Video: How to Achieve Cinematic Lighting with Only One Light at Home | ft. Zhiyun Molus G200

So in that case, you need a strong light to be able to show what's going on outside, because even high dynamic range cameras are usually not strong enough to show everything. So in that case, what I did here, I wouldn't actually describe this shot as really cinematic. It was more to show you that effect in case you have a nicer background. Like my view from the window is not the very best.
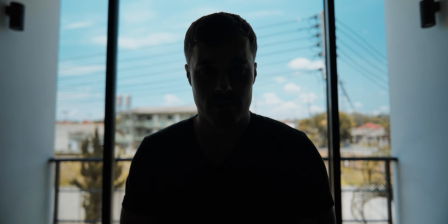But anyway, so in the first example, you can see that I exposed for outside, I exposed for the sky, it looks all good, but I'm completely dark. You probably can't even see my face.
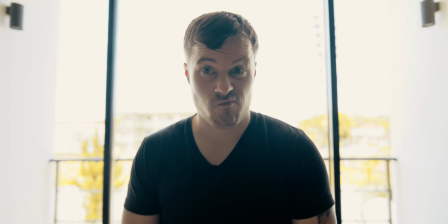And now in the next shot, I've overexposed so that you can see my face, but therefore everything is burned out outside, so it also looks pretty bad.
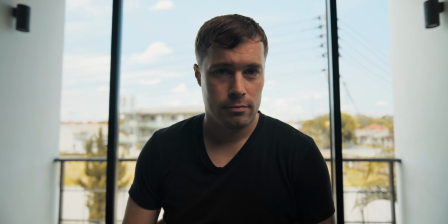But then I added the Zhiyun Molus G200 light.
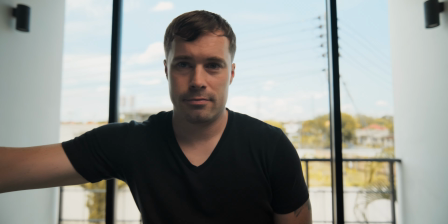I used max power mode to set it to 300 watts output, and I put that on my face to compensate for the light coming from outside.
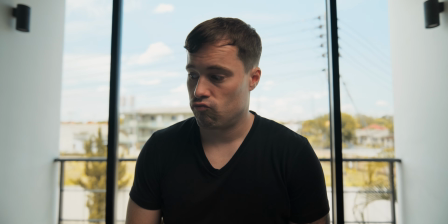And now as you can see, my face is pretty well lit up, and you also see all the detail from outside, the sky, etc.
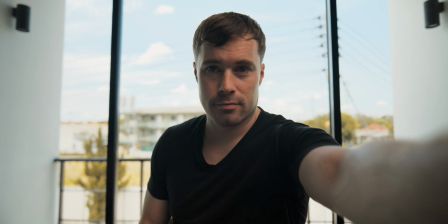So that's overall a much better look.
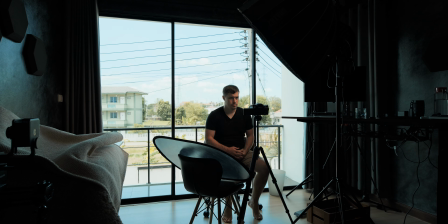And as you can see, again, I only used one light for that setup, plus a reflector to make the shadow side a bit brighter again, but nothing else. What you need for this setup though is a very strong light. Like here I noticed that I actually needed this 300 watts. And
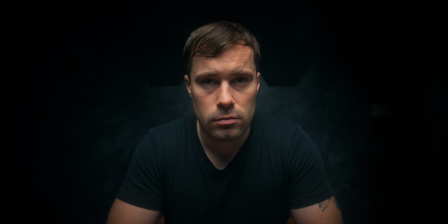let's come to our last one light setup before we're talking a little bit more about the Zhiyun G200 light,
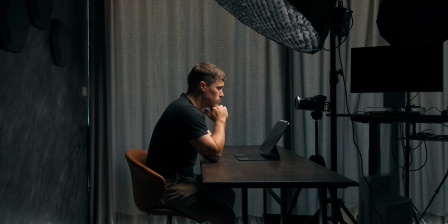and that is top-down lighting. As you can see, it's actually also super easy to do.
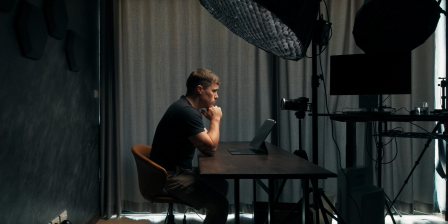I didn't even use a reflector in that case. I just placed the light above my head and it was basically done.
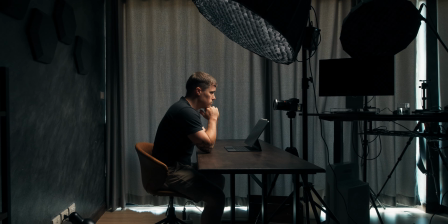It's that simple of a setup. Now, ideally to have for such a setup would be to have a C-stand, because a C-stand allows you to put the light actually directly above your face.
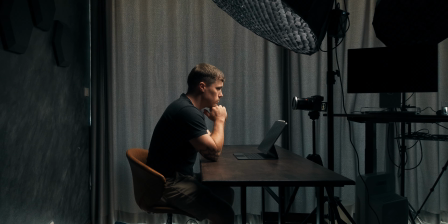In my case now I didn't have a C-stand,
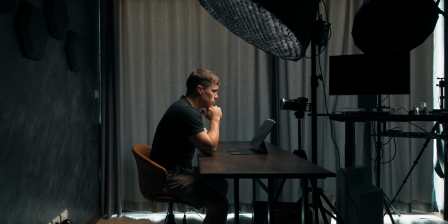so I just brought the light close and brought the angle of the light down as much as I could, as much as the stand allowed me. So it's not perfect, but I actually like how it turned out, because I have that top-down lighting effect, which actually makes your face look very dramatic and puts a lot of emphasis on it,
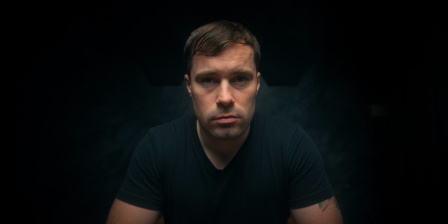like you're the bad guy in a James Bond movie or something like that. And what I like about this setup specifically now, that it was not a like perfectly top-down shot, was that it also lit up the wall behind me a little bit, and that in my opinion gives it a bit more depth,
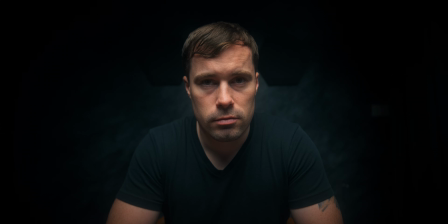because if it would be completely black, that wouldn't really work in my opinion. It's a little bit too dull then. So overall a pretty nice setup that you can also easily achieve by only using one light at home, and for this you actually don't need that strong of a light. Okay, so much about the setups, but now let's talk about the new Zhiyun Molus G200 light, which I used in most of them and which I'm also using right now. It's actually not the light, this is just the box the light comes in,
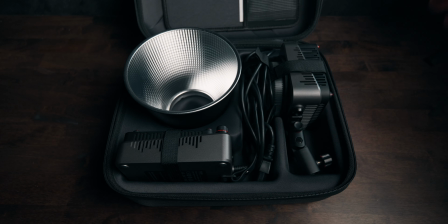but the box already shows what this light is all about, and that is being flexible.
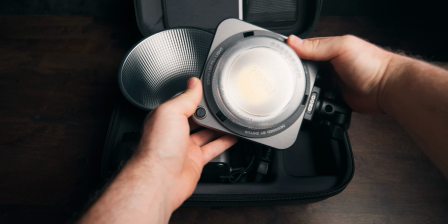Like, this light is very small. It all fits in this small box here, so if you're oftentimes on client work or so,
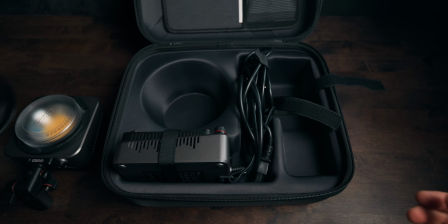you need to bring a light with you, and this is actually a great one to carry around.
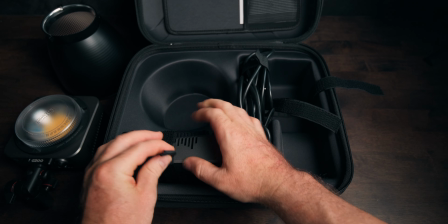Probably wouldn't take that on my motorbike, but if you have a car, what most people have, but I don't, then that's actually a good option.
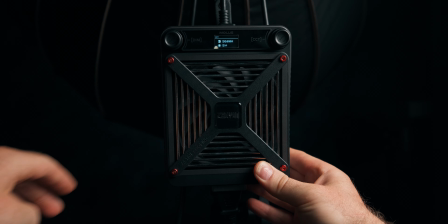And what also makes this light quite interesting is, as I mentioned before, that it's quite powerful.
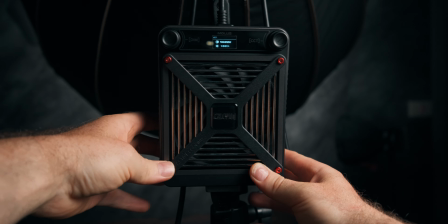This light basically comes with two modes, so you can either use it at 100% at maximum 200 watts output, which is already a lot. In most cases you will probably not need that much,
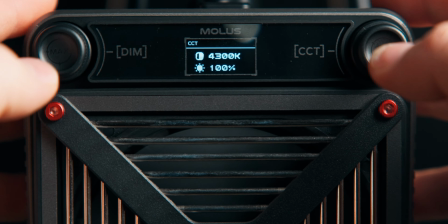but you can also press both buttons at the same time for like 2 seconds or so, and then it switches to maximum power mode,
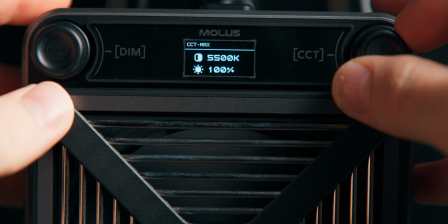and that gives you 300 watts, I think even 320 watts of power.
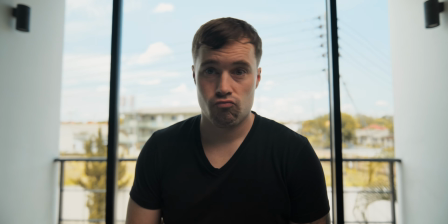So that's even brighter, and that's, for example, what I use to compensate for the window light, because there you really need that strong of a light. Now, the thing is really, when it comes to this powerful output, in most of your setups you don't need it. Like a setup like that here for YouTube A-roll, etc., usually 60 to 100 watt lights are perfectly fine, like most of the time actually 60.